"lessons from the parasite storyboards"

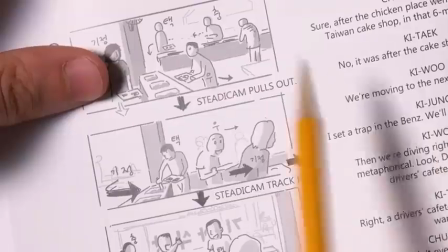4:09 Give detail about how that zoom is going to be done. Is the camera doing the zooming?
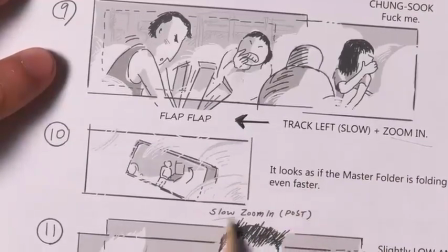4:15 Is it a dolly push? Or is it a digital zoom in post?
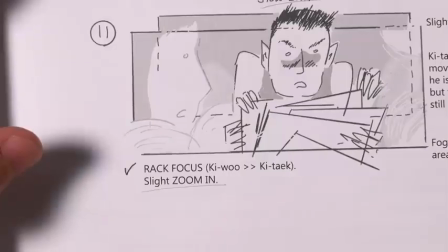4:19 The crew should be able to know what camera equipment they'll need to pull off the shot just by looking at the storyboards.
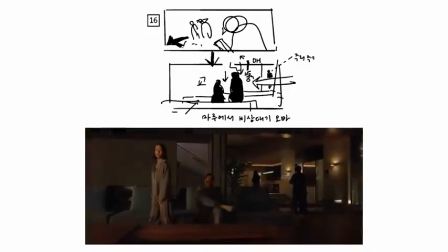4:25 If a movement is too difficult to represent just with the frames, you can add some diagrams to help the crew better understand how you want to move the camera.
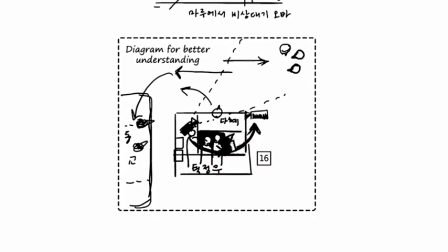4:33 Bong does this especially with the more complex scenes involving a lot of people, and it's not just for camera movement.
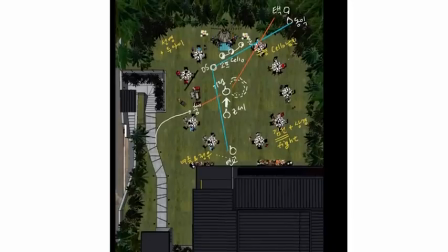4:39 For the chaotic finale, he includes a diagram just to show the position of everything and where the characters will be moving.
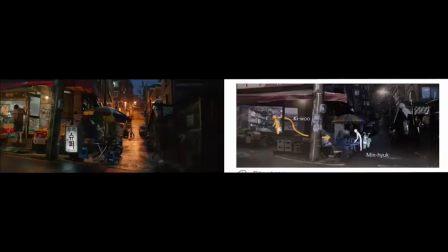4:48 Don't be afraid to whip out your phone camera.
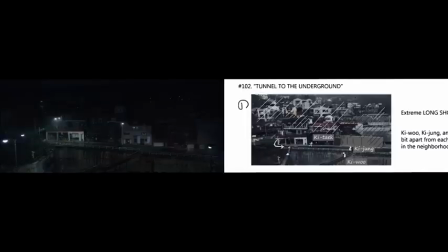4:51 If you're planning a shoot in real locations and you know what they are already, you might as well integrate them into the storyboards.
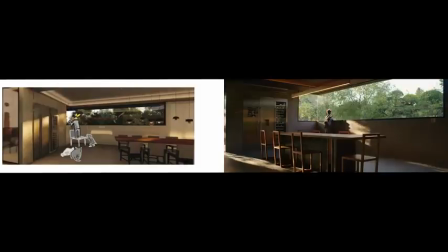4:57 For the mansion, which Bong designed as a set, he occasionally used 3D renderings to show what the house would look like once it was built.
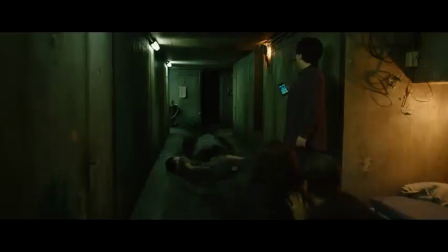5:10 If you have stunts or action, you have to storyboard in a way that's actually possible.
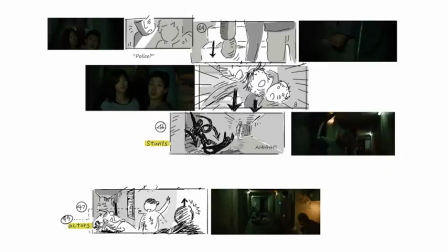5:15 For example, if you need to swap between stunt performers and actors, you need to plan a cut into the storyboard to cover up that swap.
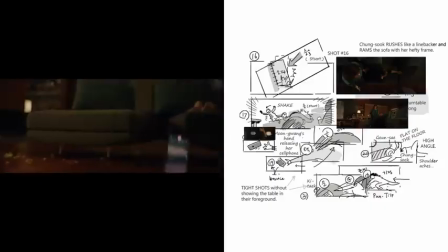5:24 As you draw your storyboards, you're essentially pre-editing the film, so you have to think about the things that would usually be taken care of by editing.
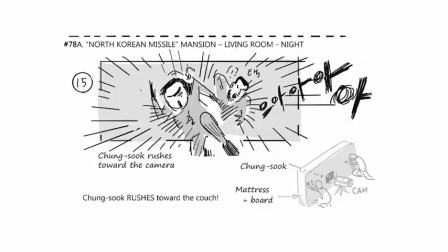5:31 It's possible to storyboard things that would be impossible to shoot, so make sure you're thinking ahead to production and post-production.
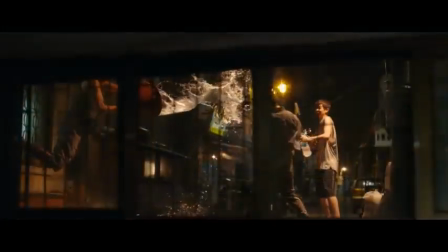5:39 It's also important to think about the transition between shots and scenes and how you can use that juxtaposition for your story.
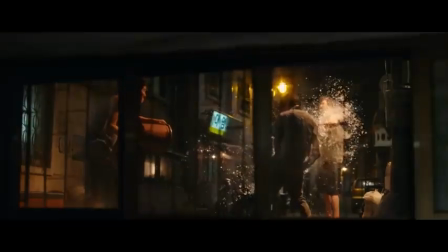5:46 An edit like this one that contrasts the poor family in the dark getting wet against the rich family high and dry and in the sun,
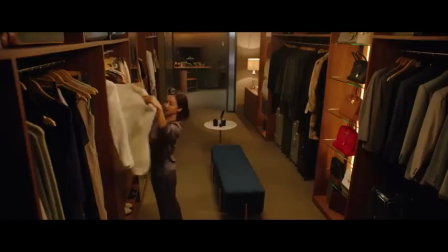5:54 or this that contrasts the rich family's closet against the poor family trying to find clothes,
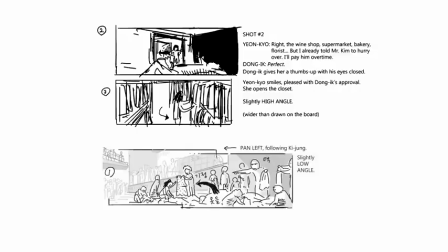5:59 are specifically planned out in the storyboards.
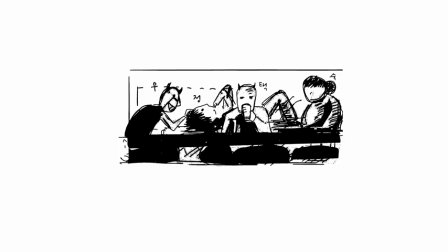6:04 Don't forget to draw little devil horns on your characters if they're being bad.
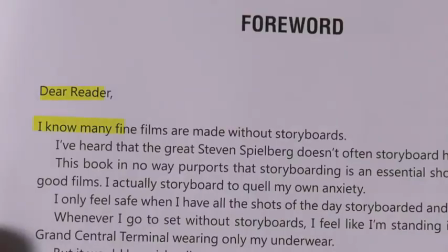6:10 Storyboards are a powerful tool, but in the book's introduction, Bong says he doesn't think storyboarding is necessary for making good films.
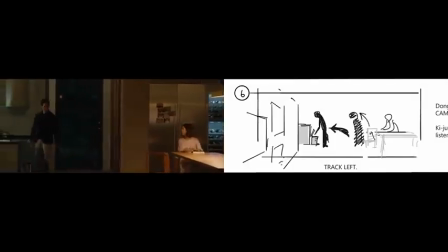6:19 Bong worries that being so structured eliminates some of the magic that comes from spontaneity on set, and this might be the case.
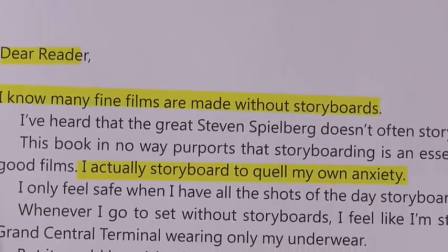6:26 But he says that his main motivation for storyboarding is to alleviate his anxiety. If Oscar winner Bong Joon-ho is anxious about the work he does, then you and I can take comfort in the fact that having anxiety about our work doesn't mean we lack the skill.
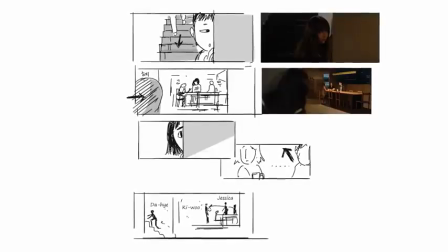6:40 And if we're willing, like Bong, we can find methods that help us overcome that anxiety.
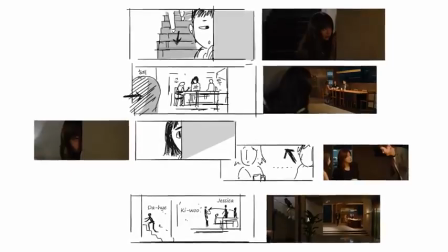6:45 If meticulously planning things out and then translating those plans straight to film is what works for you, then go ahead.
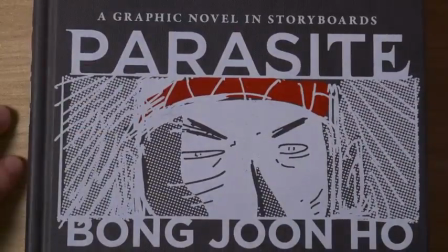6:52 Storyboard like Bong Joon-ho.
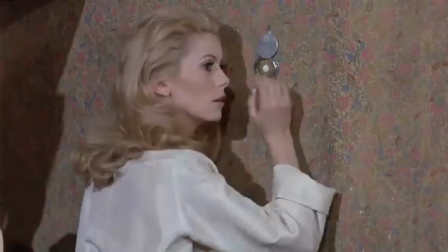6:57 Mubi is an online streaming cinema filled with high quality films that they hand curate. Their curation is one of the things that makes Mubi not just a place you go to because you're looking for something you know you already want to watch, but a place that you go to find new and interesting things to watch. The film I want to recommend to you today is the 2013 Polish film Aida.
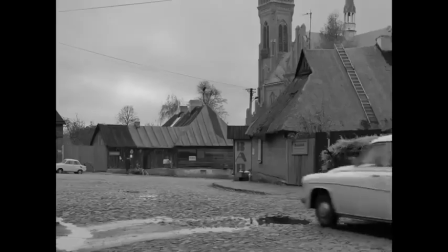7:19 It's an emotional drama with some incredible black and white cinematography, and if you haven't seen it yet, you can check it out when you go to
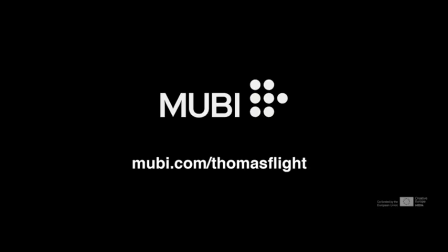7:28 mubi.com/ThomasFlight to start your extended 30-day free trial. That's mubi.com/ThomasFlight.
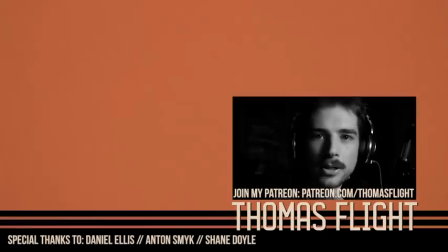7:36 Thanks so much for watching. Special thank you to my patrons. Go to patreon.com/ThomasFlight to learn more about how you can get bonus content and support my channel at the same time.